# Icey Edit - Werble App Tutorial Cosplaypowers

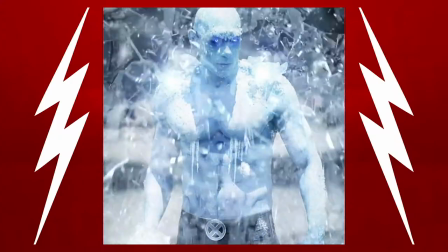0s
Hello everyone, it is Malachi with Cosplaypowers, and today we're gonna make it freeze!
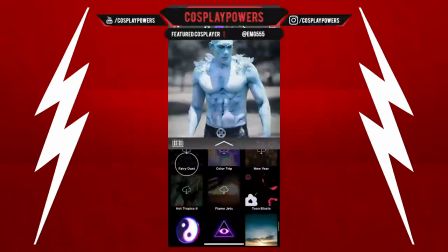8s
Sorry, that was crazy, what the hell? Alright, no, seriously, if you're Iceman, I'm gonna show you how to make a really cool Iceman edit using Werble. Watch this. Alright, so first thing we're gonna do, go ahead and add the smoke.
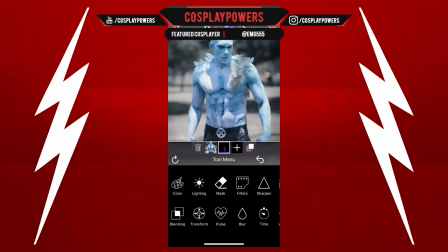23s
We're gonna change the blend mode. Actually, let's change the light and the blur. We're gonna change, make it light. I'm gonna use the last blur. And if I'm going too fast, again, I say this in every video, but you can slow it down.
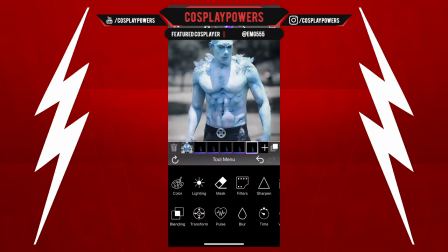37s
You can, you know, freeze it. I do this so that way, you know, keep the watch time pretty nice. But anyway, yeah, let's add some glow to the ice here. So I'm gonna add this glow, and then we're gonna add a glow there.
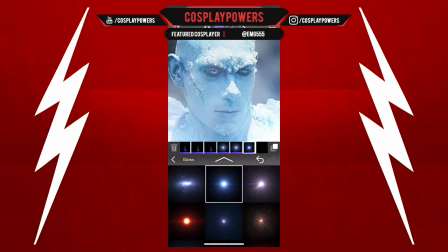54s
So we got some smoke coming off of him, which is looking pretty gnarly here.
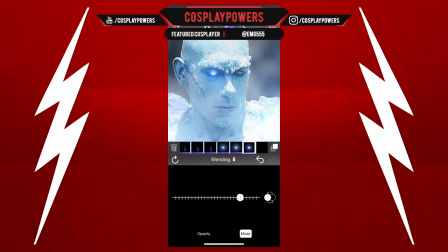61s
We're gonna add some glow to his eyes, change that blend mode to overlay. I'm gonna duplicate it and then move it over.
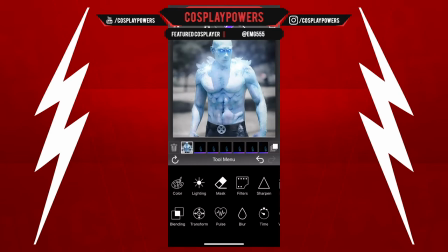69s
And now what we're gonna do here is change the light.
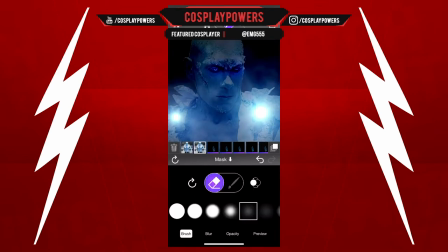74s
We're gonna duplicate and change the lighting because I wanna give this guy some dark circles on his eyes.
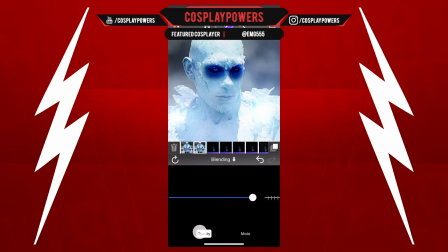80s
Whenever you want to make someone look evil, you always want to do something like this. And then mask it.
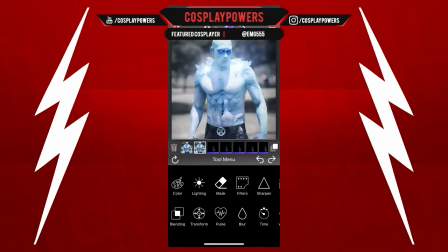85s
We're using inverse mask for this. And then, next thing we're going to do is we're going to blur that out so it doesn't look too crispy.
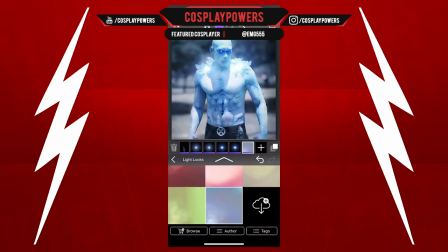95s
We're going to give it a little bit of a lesser crisp. And then we're going to add the light looks to give more of a blue to it.
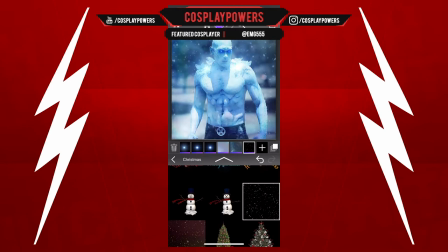103s
We're going to add some lens flare. And then we're going to add some snow flurries because the weatherman called for it. Oh, that's too blue. Let's change that back.
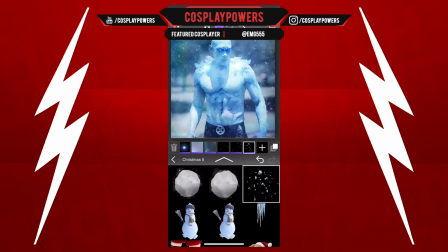112s
And now we're going to throw some snowballs at him because we can do that with the Werble app.
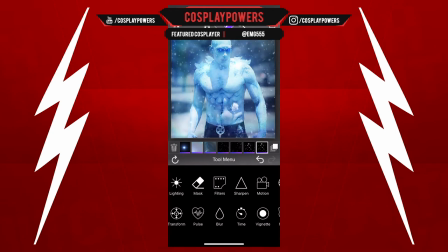119s
Isn't that awesome? Let's change this a little bit though.
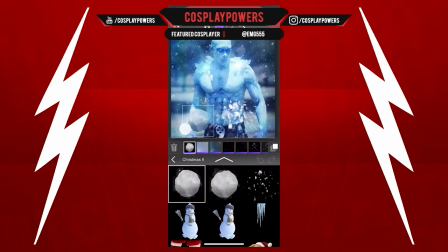122s
Let's change the pace of the snowballs and actually give him a snowball because he's going to be throwing his stuff back at us.
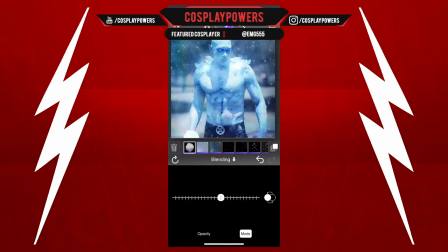130s
Like, why are you throwing snowballs at me, man? That's not cool.
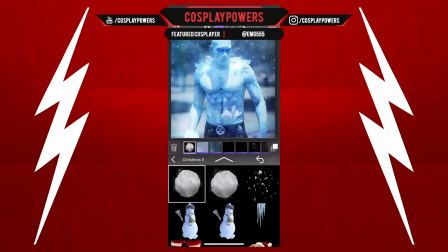134s
So we're going to add, we're going to give him a snowball so that way he can get ready to start throwing some snowballs.
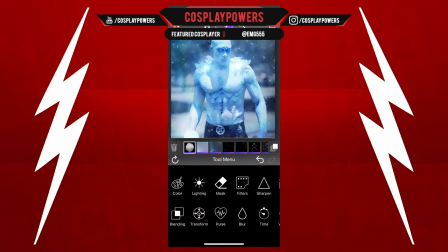141s
And that's looking pretty good. Yeah. And sorry this is going like super fast. Alright, so let's start moving his elements here. I'm going to make the snowball kind of move like he's tossing the snowball up and down his fingers.
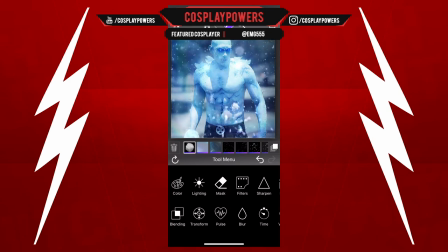158s
And then let's see what else we can do with this. Yeah, let's add a snowman to the background. So I'm gonna change the snowman, color grade it really quick, and then I'm gonna blur it because we're using that depth of field logic there.
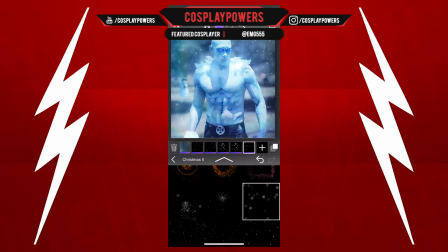174s
Then we're gonna add some snow flurries closer to the camera lens, so that's gonna be a little bit blurred out. Then we're gonna add some different shaped snow flakes to give it a little bit more depth. And then now what we're gonna do is start moving his limbs. And again, I'm doing this really fast.
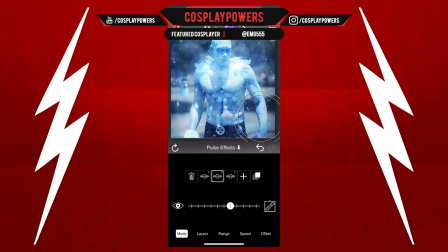194s
I would highly, highly recommend that you will pull your image into Photoshop and actually take the background out so that way there's an alpha channel with your cosplayer. And then take the background and make sure you use the content aware field.
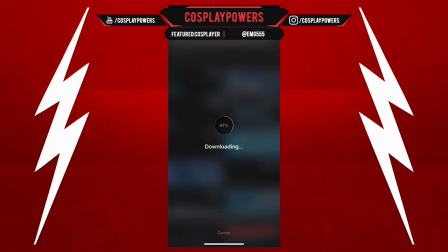212s
That way you don't have this weird looking juggling thing going on. So now we're using Video Leap.
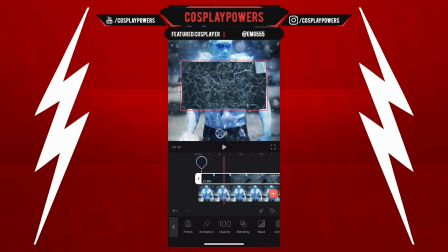218s
So we're done with Werble. We're gonna use Video Leap. I'm going to use this ice graphic, change the blend mode of the screen,
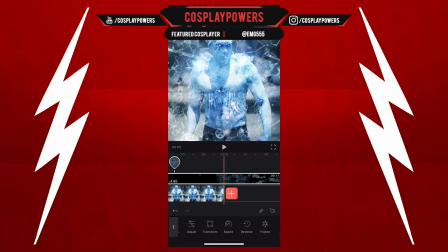225s
and now we have this effect where he's like breaking the ice that's on the camera lens, which just gives it that nice polished look.
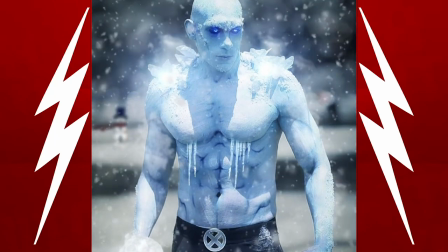233s
If you notice here, I kind of forgot to mention this. Let me freeze the video here.
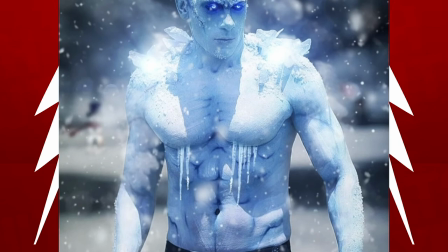239s
I did add some icicles to his pecs just to kind of give it that extra.